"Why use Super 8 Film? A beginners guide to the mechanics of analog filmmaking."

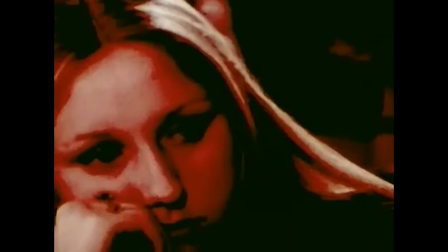(8:14)
Super 8 film has commonly been used in the sense of dreams or memories used from the past.
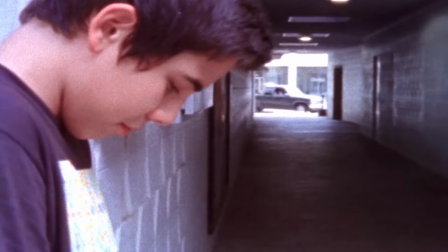(8:20)
Some sort of long lost documentation or it just can be used to self-aware within the idea of it is a classic film look.
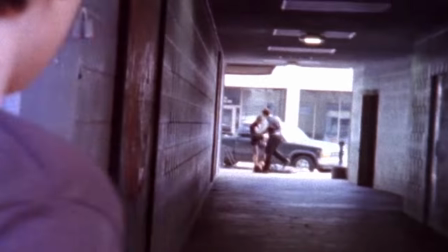(8:27)
As most films were made in the 60s and 70s, this is exactly what they wanted to apply with it.
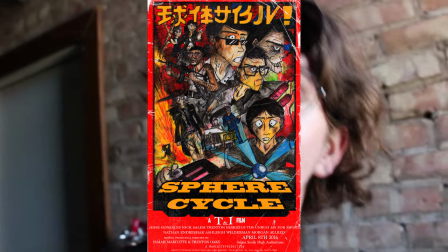(8:32)
My recent film, Sphere Cycle, which I'm very proud of, has entirely been shot on Super 8 film.
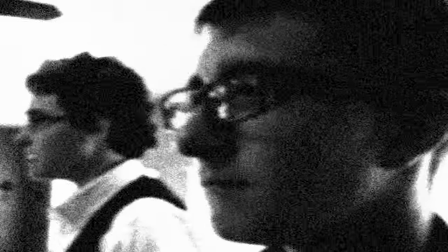(8:37)
Well, about 80% of it. Due to the fact that we ran out of money, we had to shoot about 15-10% of it completely on digital.
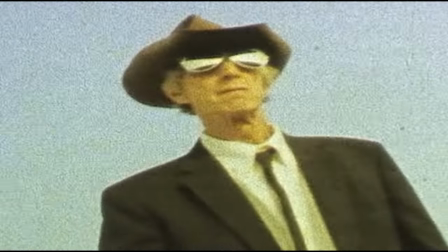(8:43)
But that was due to the fact that we had a low budget on the film. But we tried our best to keep as honest as possible to the classic Super 8 film format.
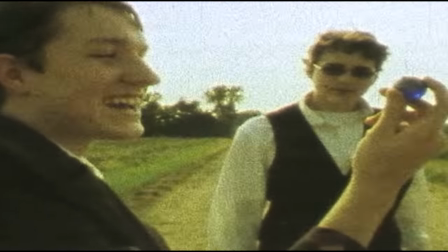(8:51)
We wanted people to identify it as a classic movie made in modern era.
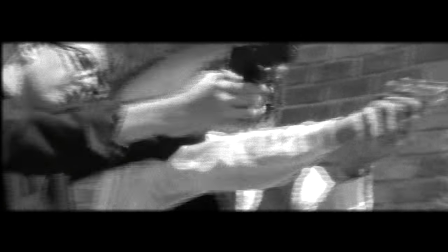(8:55)
So then we can recapture the B-movie cinema feel of the 70s and 60s And now when you see motion picture
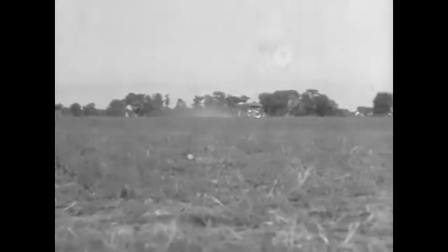(9:04)
You get a true picture of what really happened a picture that you could never see in any other way
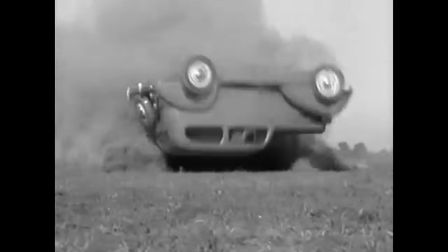In conclusion super 8 film or in this matter any type of celluloid film It's just an inventive playground that any filmmaker can use to tell their story in a much more visually interesting matter But if there's one thing I'm going to leave you with is that it is essential for any type of filmmaker at all to Understand the principles of what makes movies movies So please feel free to experiment with whatever analog materials that you can experiment with Make your movie as visually interesting as the story is. So in conclusion grab a camera and make a movie I'm Isaiah Marka, and this has been Why You Super 8
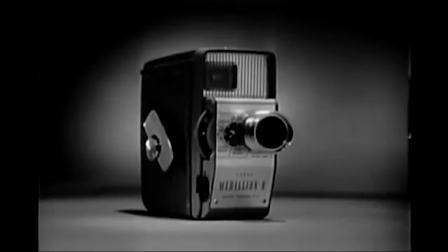(9:53)
See the Medallion 8 movie camera at your Kodak dealers.
It's only $11 down.
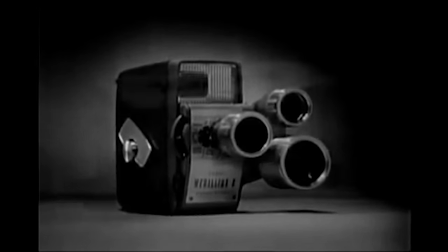(9:58) And also see the three-lens Medallion turret model. They're made by Kodak, so you know they're good.